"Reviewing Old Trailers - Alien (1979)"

And how like when the egg cracks, it's not just like your ordinary egg crack where like fuck all that happens just an egg yolk you dickhead it's this glaring light that
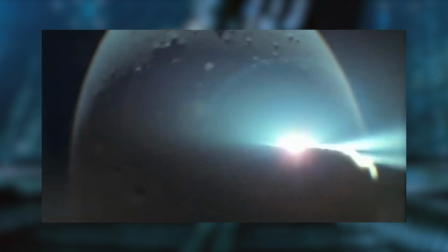(3:57)
comes out of it and that effect is so well done you can tell that was real like they just got a torch behind it and went they didn't like oh we're gonna add a cgi lens flare in later it's just little creative things just so earnest and cute but also just effective
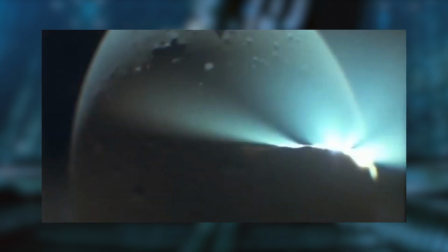(4:14)
and just charming and almost as soon as the egg cracks you get the iconic siren sound
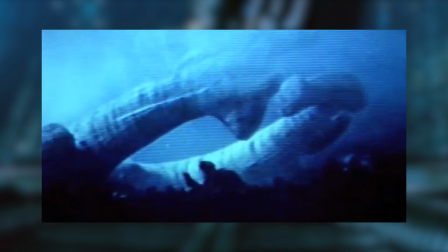and that sound absolutely makes the second part of the trailer so the second part of the trailer is just a quick cut montage of different scenes throughout the film and it's so good because they're so sparing with the amount of footage they use from the film nothing's given away it's all left to your imagination but it's not too little that you're like what the hell's going on what's this what what like this is just vague bullshit you still get a strong sense of peril this would have been absolutely amazing to see in the cinema like what the fuck is that i've gotta see that back to that siren sound it's just so distinctive it's both like a spaceship emergency alarm going off but also like an effeminate scream and at the same time almost an alien-like scream or the kind of sound an alien spaceship would make it's just such an alien sound in and of itself and it's instantly memorable it's like the definition of eerie this whole trailer is the definition of eerie thanks so much for the suggestion this is an awesome trailer The best thing your Alien trailer can be is minimalistic and like ambiguous intent. Again, Fear the Unknown just nails it, the trailer.
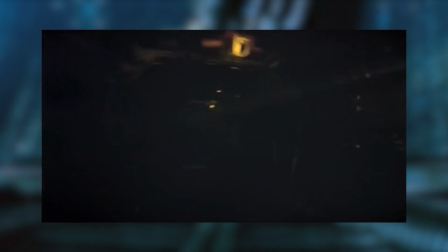(5:40)
You do get the shots of Ripley running through a hallway which hints at the claustrophobia of the film.
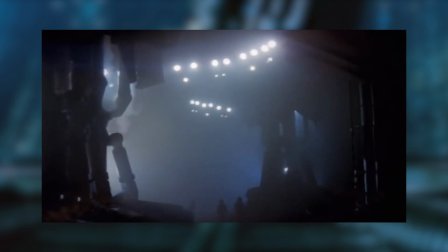(5:45)
Just great cinematography with the lighting and the fog here, just this gritty, grounded, industrial, futuristic spacecraft.
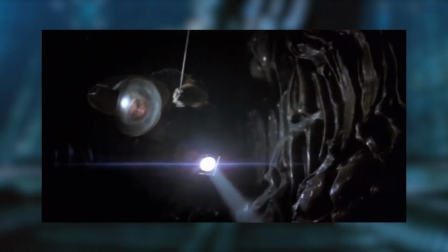(5:53)
A bunch of shots of astronauts in dark rooms with weird architecture.
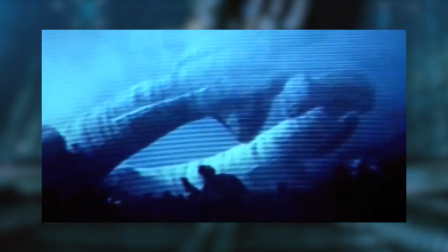(5:57)
It's this strong sense of foreboding throughout the entire trailer you do get glimpses of the amazing production design the very sexual production
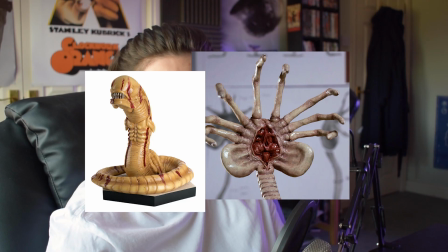(6:05)
design you know I think I'm the first to point that out that Alien is a very sexual film we get like three quick cut shots of the cat as well like looking at something and I know it's a horror cliche to have like the dog or the cat like looking at the alien like oh it senses something like oh but I don't
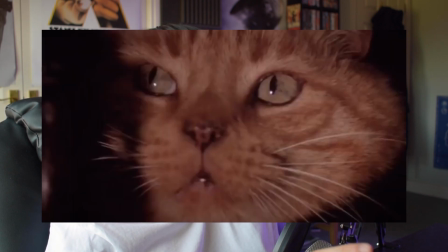(6:19)
know what they showed that cat but it genuinely looks like it's looking at something horrific it's so well done it's one
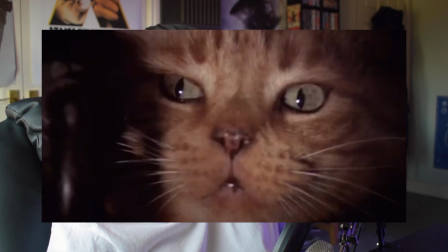(6:26)
of the best performances by a cat in a supporting role. I don't know what they showed that fucking cat or maybe they just shone a light in its eye maybe it's something as simple as that. You do get quite a revealing shot of I assume Ripley's buttocks because I want to be respectful and the film ultimately sees her emerge victorious over the alien as the sole survivor spoiler alert but a very deep-rooted trend in horror films and just the horror culture in general was the sexual vulnerability
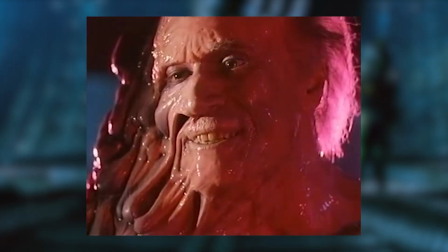(6:54)
of women.
What are you gonna do to me?
i'm going to kiss you that's why it's
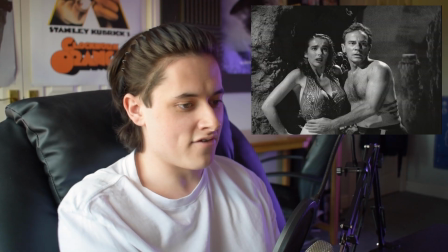(7:02)
always like the masculine man who has to save the very feminine woman from the monster alien was just so fucking revolutionary and avant-garde because it had the male characters be sexually vulnerable and it really fucking gets you it's really just sinister it's just a
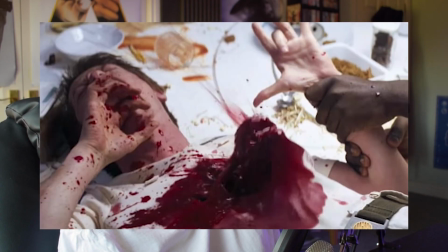(7:16)
fucking sick film like a razorhead it's about men's fear of pregnancy they're the ones that are impregnated don't know if i'm going to review the film anytime soon so I'm just going to say, yeah, it's 10 out of 10. Five stars on Letterboxd. It's an excellent film. The last shot of the cat is just fucking flipping out.
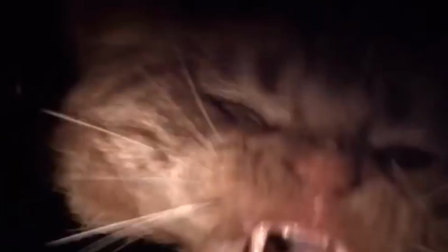(7:30)
They've really aggroed that cat IRL. You can't fake that. They fucking pissed that cat off. They showed that cat like 50 dogs that day. Look at it.
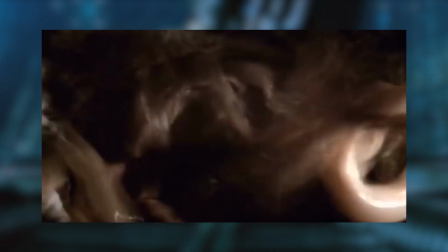(7:40)
You do get a very brief shot of the facehugger coming out of the egg near the end of the trailer. And that's something that's just from the first act that's only hinting at the full potential threat of the alien force.